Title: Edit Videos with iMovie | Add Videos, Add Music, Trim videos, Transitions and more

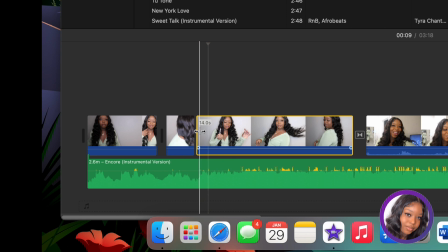[15:06]
this clip is yellow i'm gonna hover over the very beginning you see how
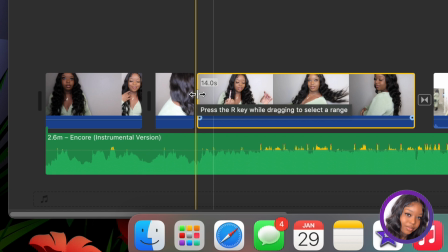[15:11]
i created two arrows like an arrow going to the side to the side that means you can drag it you know over so i'm just gonna drag this over come
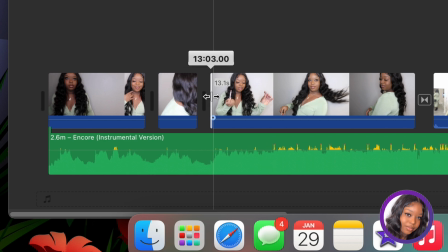[15:21]
on now hold your mouse down drag it over where was it hold
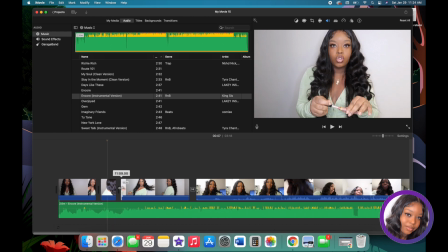on what was this clip is this the clip that i'm deleting hold on no no it's not hold on i'm getting confused
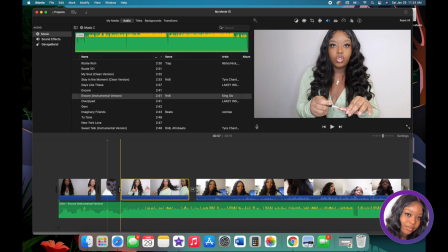[15:42]
was that the lip kiss hold on we can do like the lip kiss hold on i gotta make sure i drag it to the right spot all right we're gonna start it there let's play this again
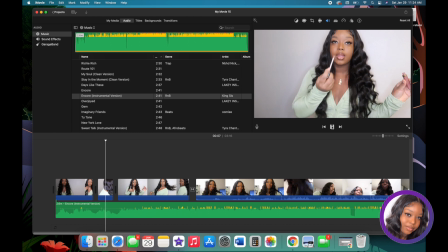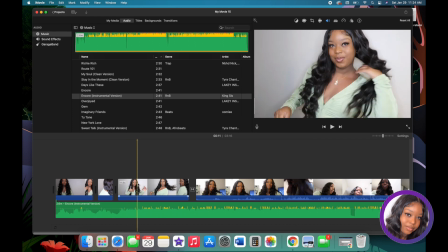[16:02]
all right it's gonna drop again
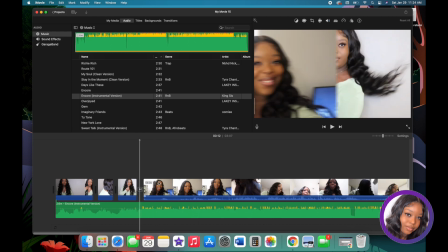[16:09]
bam all right i'm getting rid of this okay then we're gonna have that transition
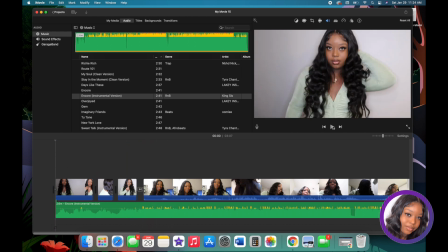[16:14]
over to the new video let me look at it again hey
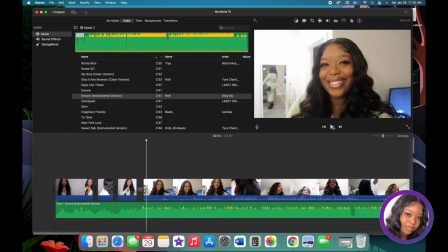[16:30]
that transition was smooth did y'all catch that so you want to align your clips up with the beat of the music and then you have that transition and it slide over baby it is so nice and smooth okay so another thing i like to do since i'm about to start talking in
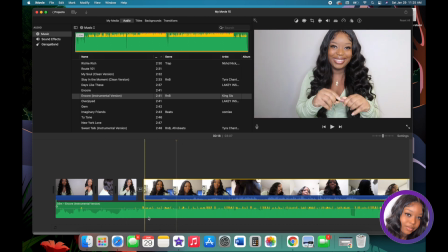[16:49]
this clip right here i need to fade out the music so we finna cut the music up okay
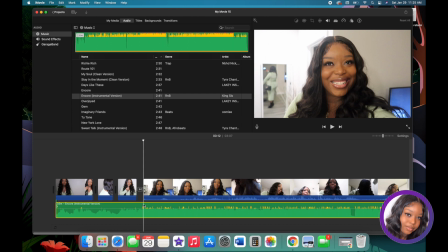[16:54]
so let's say um instead of cutting the music here clicking on the music this is an instrumental
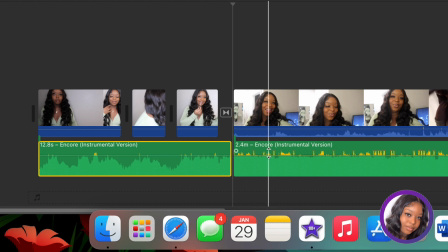[17:00]
and doing command b and then deleting this i mean you can do it this way too and
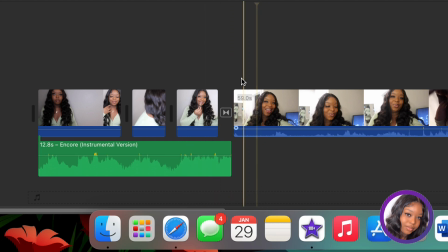[17:06]
deleting this we want the music to fade out like we don't want the music to be nice and strong and then bam i'm just talking everything got to be transitional so let me give you an example what it sounds like um now
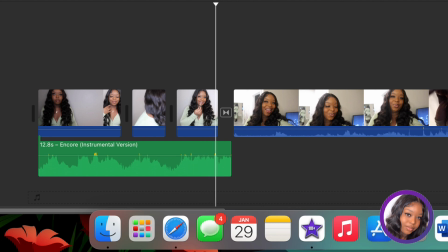oh that was ugly oh that was so ugly like the music just stopped like we was just feeling the music so what you want to do click on
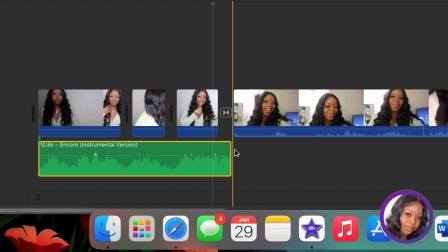[17:35]
it you're gonna drag the corner down because we're gonna make this transitional come on now we're gonna drag it over a little bit over the next clip then they have the options i don't know if you see like it's a little circle right in this area right here you're gonna click on a little
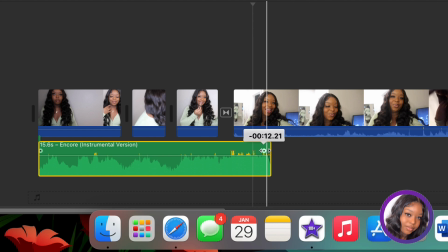[17:53]
circle and you on hold on the circle not the edge there you go and you're gonna drag it over that way the music can fade out and it's gonna make it like a transitional and to me actually talking so let's listen to it now